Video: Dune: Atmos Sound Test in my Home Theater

Hey guys, welcome back to the channel. I am super excited today to share with you some of my favorite Dolby Atmos clips from the movie Dune. Okay, like this is a fantastic way to start out this movie.
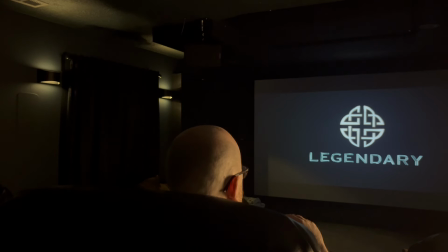It just communicates like the power and the massiveness of what you're about to see.
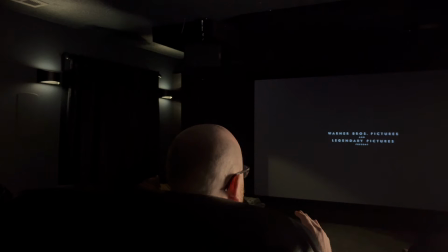It is just, and that thumping sound, you probably can't hear it. Mike, I guarantee it's not picking it up, but there is just an awesome just thumping.
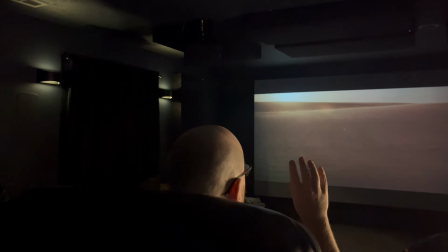I can hear just very faint rustling of sand on the overhead speakers.
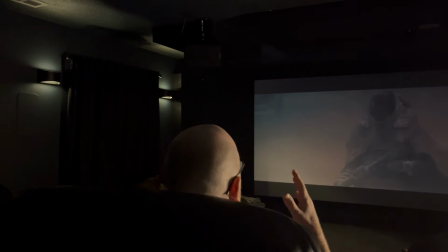And now it's much more. Just, it feels like I'm in the middle of a sandstorm right now.
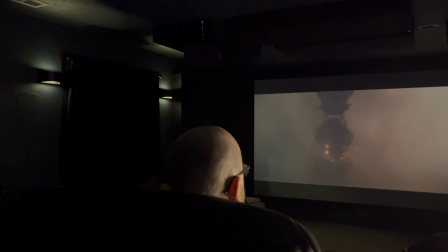The spice harvester's land. The outsiders race against time to avoid the heat of the day.
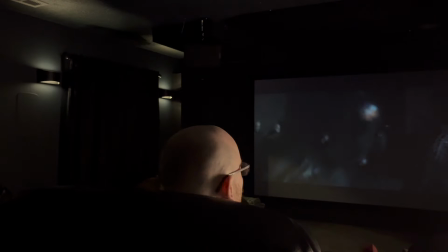Oh, the sound is just all around. The sound is just all around.
Came long before I was born.
Chamber or wide open area, and the Atmos, the height speakers are echoing and creating that like echo reverberation sound
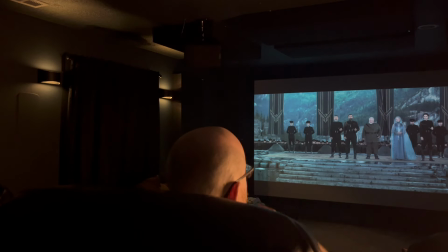that communicates that he's in this massive chamber,
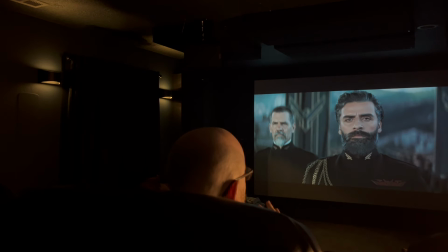and it just adds to just the grandness of the shot and of the scene.
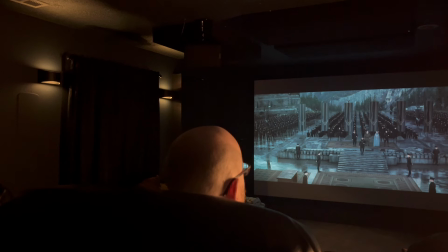So as they're chanting Atreides, it is echoing through the height speakers, and it just sounds like the sound is just coming at you from all angles. It is so cool. It is so cool.
You dismissed my mother in her own house.
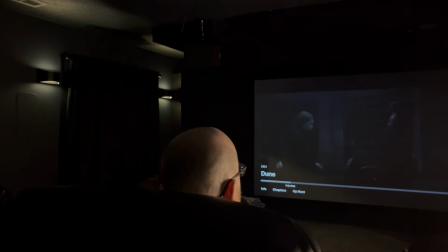Come here.
Okay, that was really cool. That was really cool. It like came through like all of the speakers. Okay, ambient sounds are now coming through from behind, the sides, and the heights.
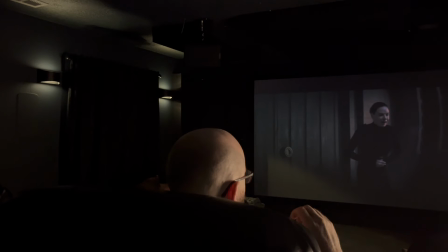It's like a hissing sound to communicate like the intensity of the scene. Oh, yeah. They're coming through really, really clear. Like as it just slowly builds in intensity, and then the power just hits you. That is awesome.
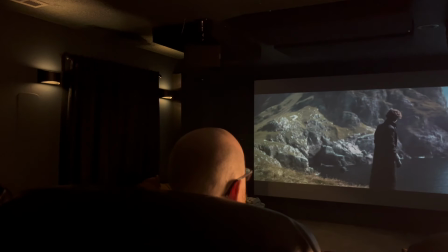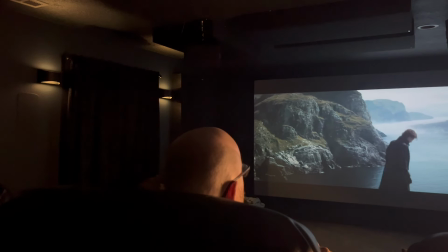This scene right here makes really good use of the surrounds, because the music is coming through the sides and the heights, and it just surrounds you.
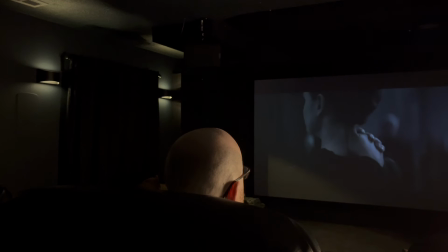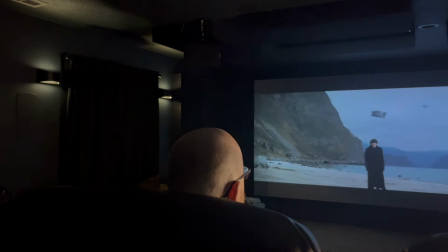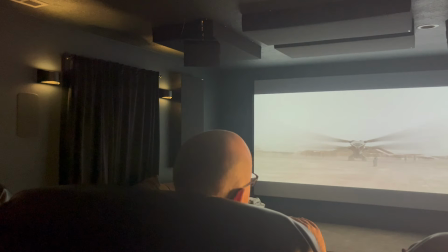So this is a really cool scene with the ornithopter. As it lifts off, there it goes.
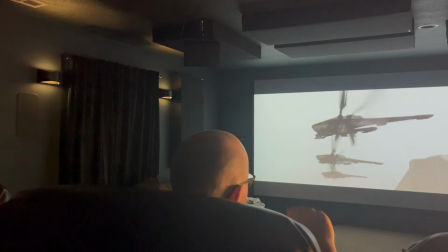You can hear it on that side and then raising up. Oh. So cool. As they came from the side, came through these speakers and overhead and then directly in front.
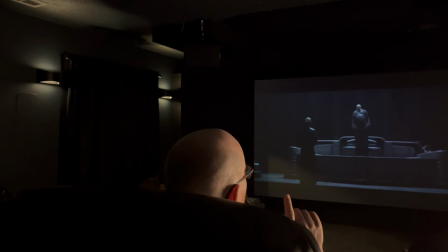My desert.
That's all coming through the heights.
My Iraqis.
His voice is like above the viewer.
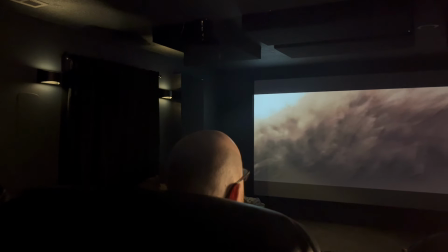So the sand sound is coming from the front. The music is coming from the sides and the heights.